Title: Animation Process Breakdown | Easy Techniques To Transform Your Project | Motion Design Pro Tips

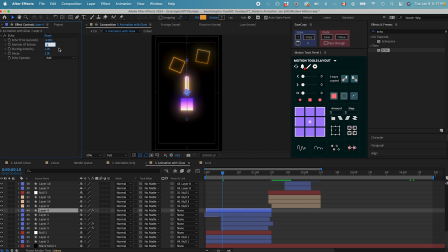738s
If I change this number even smaller and then maybe make 5 copies, that looks better. It's gonna give us some smear effect. Now I can just copy this echo effect and put it onto any layer that I like.
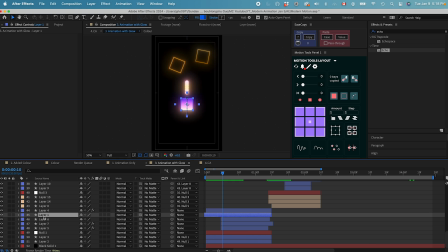754s
Even like this main square, we can even do an echo on here. Yeah, that looks pretty good. And then maybe those little circles goes around. Let's add some echo. Now it's changing the color.
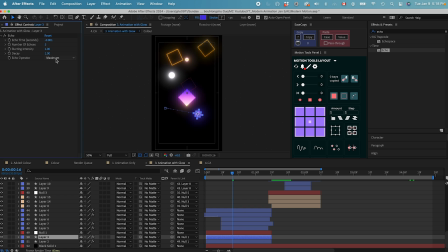772s
So let's change the echo operator to maximum so that we can maintain the color that we had before. And now you can see there's some shape change around the shapes.
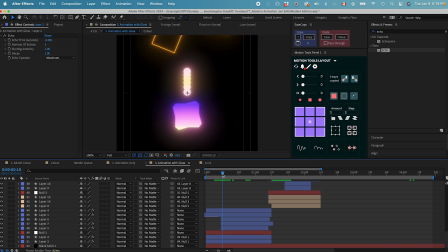787s
It's not circle anymore. It's almost like a cell animation where we have some organic shapes instead of just a round object, making the whole animation more organic.
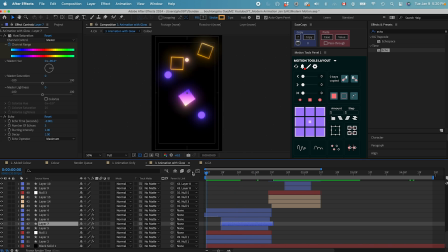805s
After we added the echo in the first scene, you can already see the difference, right? It's making our animation much more organic. That looks pretty good. And the last thing I want to talk about is the chromatic aberration, of course.
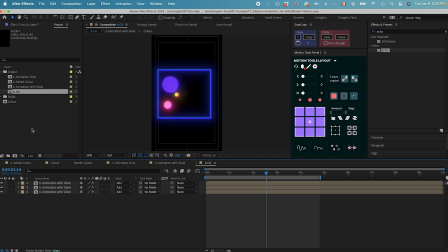817s
If we go to the chromatic aberration tab,
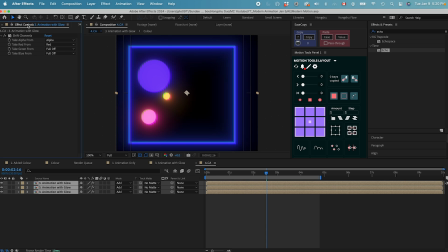820s
you can see we have 3 different layers and each one is having one color alpha channel. The first one is red and then the second one is green and the third one is blue. Everything is put onto add mode so that we can change the position property of these
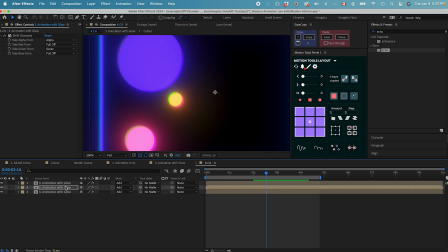837s
layers in order to get a chromatic aberration. If I change the position by too much, you can see these overlays between the layers. However, I only want to have a little bit of
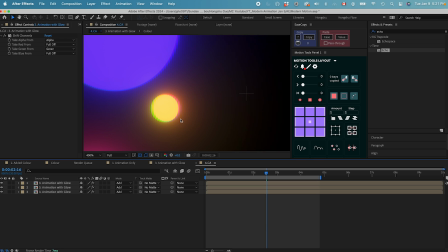853s
offsets so that it's giving me a ton of other color information.
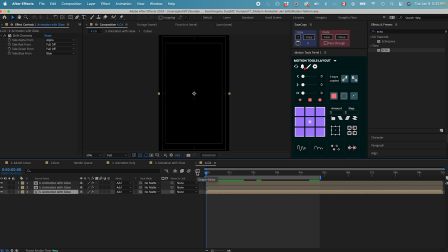859s
I think that looks pretty cool. After the chromatic aberration, this is our final animation. Let's take a look.
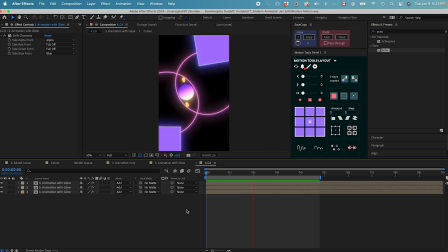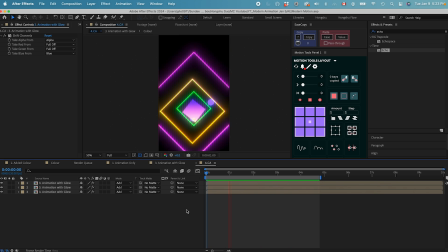877s
Thanks. Thanks for watching. Hope you enjoyed this video. If you learned something new, please leave me a like and consider subscribing to the channel. We will be publishing more After Effects tutorials like this every single week. In addition, we also have a free exclusive community where motion designers hang out and learn from each other. Click the link in the description to join our exclusive community. Looking forward to seeing you in the next video.